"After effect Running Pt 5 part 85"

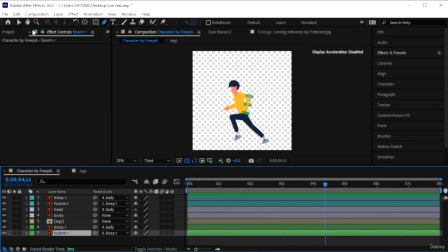0:00 Let's go ahead and kind of differentiate the two legs from one another by adding some few simple adjustments.
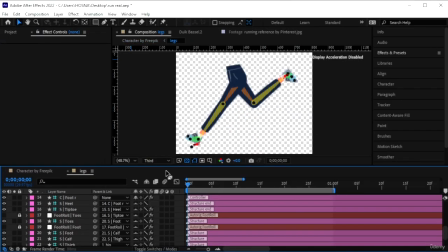0:09 Okay, let's go into legs composition. This is where all the magic happened.
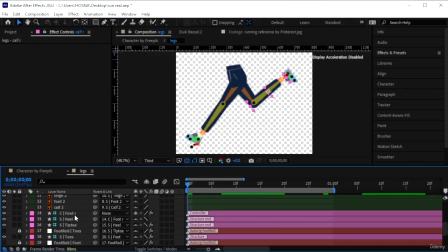0:14 We're going to go on top of all the layers before starting the
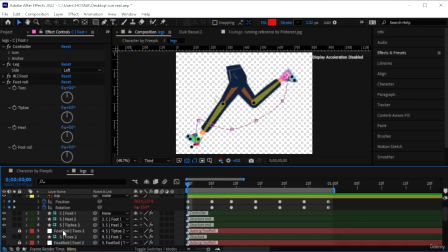0:22 left leg layers.
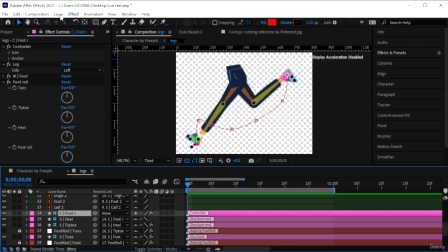0:23 So go on this right foot and we're going to go to layer, new adjustment layer. So on this adjustment layer, we want to go to effects and presets and add a curves adjustment.
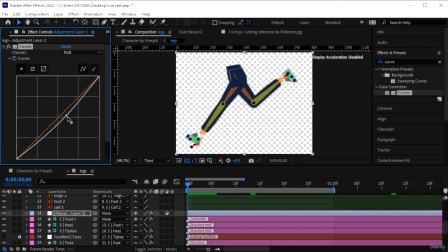0:40 Add that on the adjustment layer and simply just lower the lighting. So you can see this one's darker now. And it's only being applied to the back leg. Don't put too much. Just want enough that we can tell the difference.
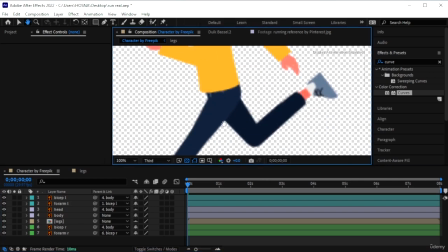0:59 Now if we go in the real composition, you can see there's like a difference between the back leg and the front leg.
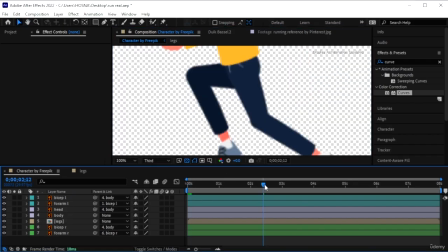1:06 And doesn't matter if this one comes forward because it's on the other side.
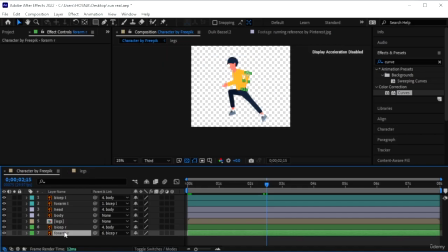1:13 So that was for the leg. Let's do the same thing for the arm. So let's go on, this one's the front arm.
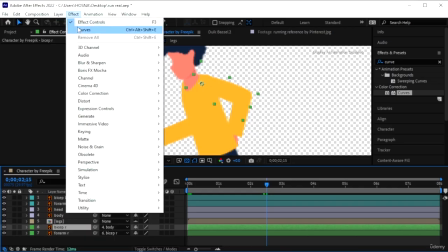1:22 So on top of bicep right, make a new adjustment layer. Layer, new adjustment layer.
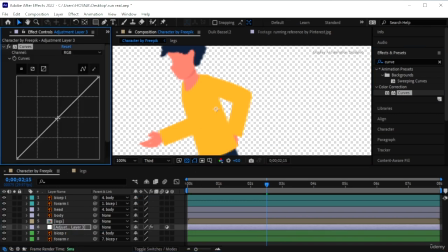1:29 Add your curves to that. And we want to add a slight thing. A slight color change. There we are. Now we're getting this.
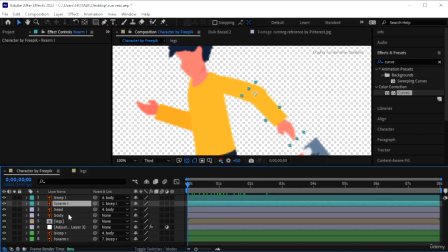1:46 And for the body, we can also do the same thing for the body.
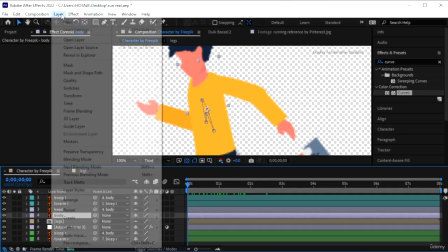1:51 So this guy stands out. Layer, new adjustment layer.
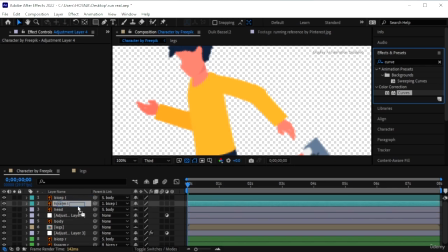1:57 And we want to add another curves to that. We could maybe change the color. So go to red, and we can perhaps remove some of the red. Doesn't look good actually.
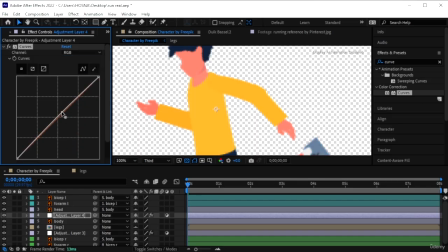2:13 Let's just go to RGB and maybe brighten up the shirt so we can tell the difference. And now we're getting that on the other thing as well.
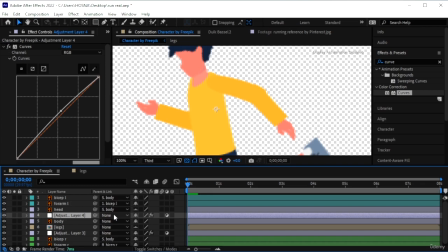2:26 So just go ahead and connect this adjustment layer to the body so it moves with the body. And we're going to get the pen tool while selecting that adjustment layer and just get the arm out completely.
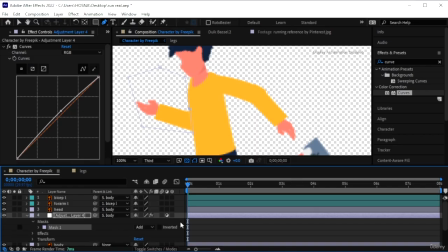2:47 Go to the mask and turn that to subtract. So now it's only on the body and not the backhand. And now we can differentiate the limbs from one another.
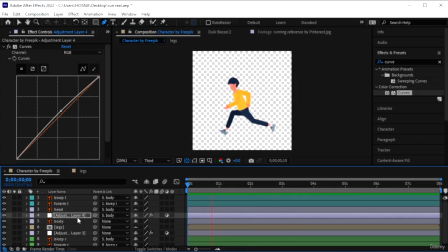3:03 You could do this the easiest way, which is to go to the Adobe Illustrator file and you can just change the color there. Okay, now let's move on to the background. Background by Freepik.
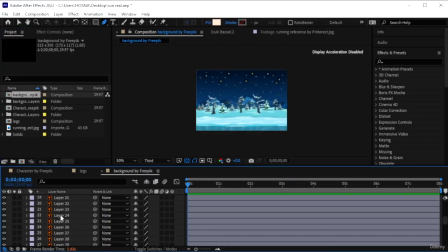3:20 We have a snowy background. We have a lot of snowflakes that we're just going to animate. So it looks as if this person's running in the cold. Again, the quality is bad because it's set to third.
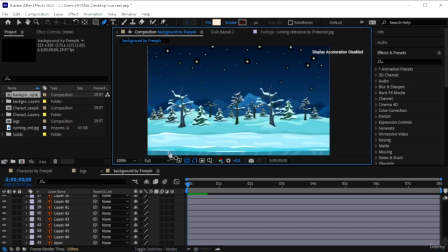3:31 The real quality will be there when we put this to full. So we have a lot of layers. And we have, I think the bottom layer is the background. And you can see we get all these snowflakes.
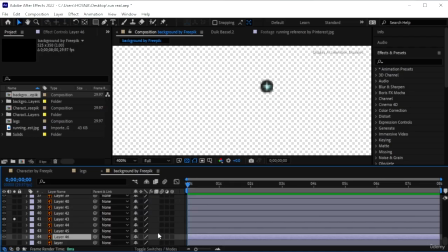3:46 So we have these snowflakes that we're just gonna make them appear.
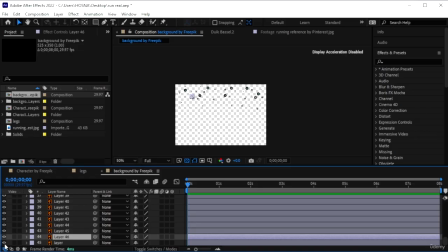3:51 Let's unsolo those layers and select all of them. Go in the beginning of your timeline, hit P.
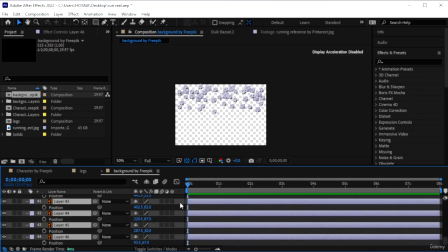4:03 And first we just want to make a keyframe.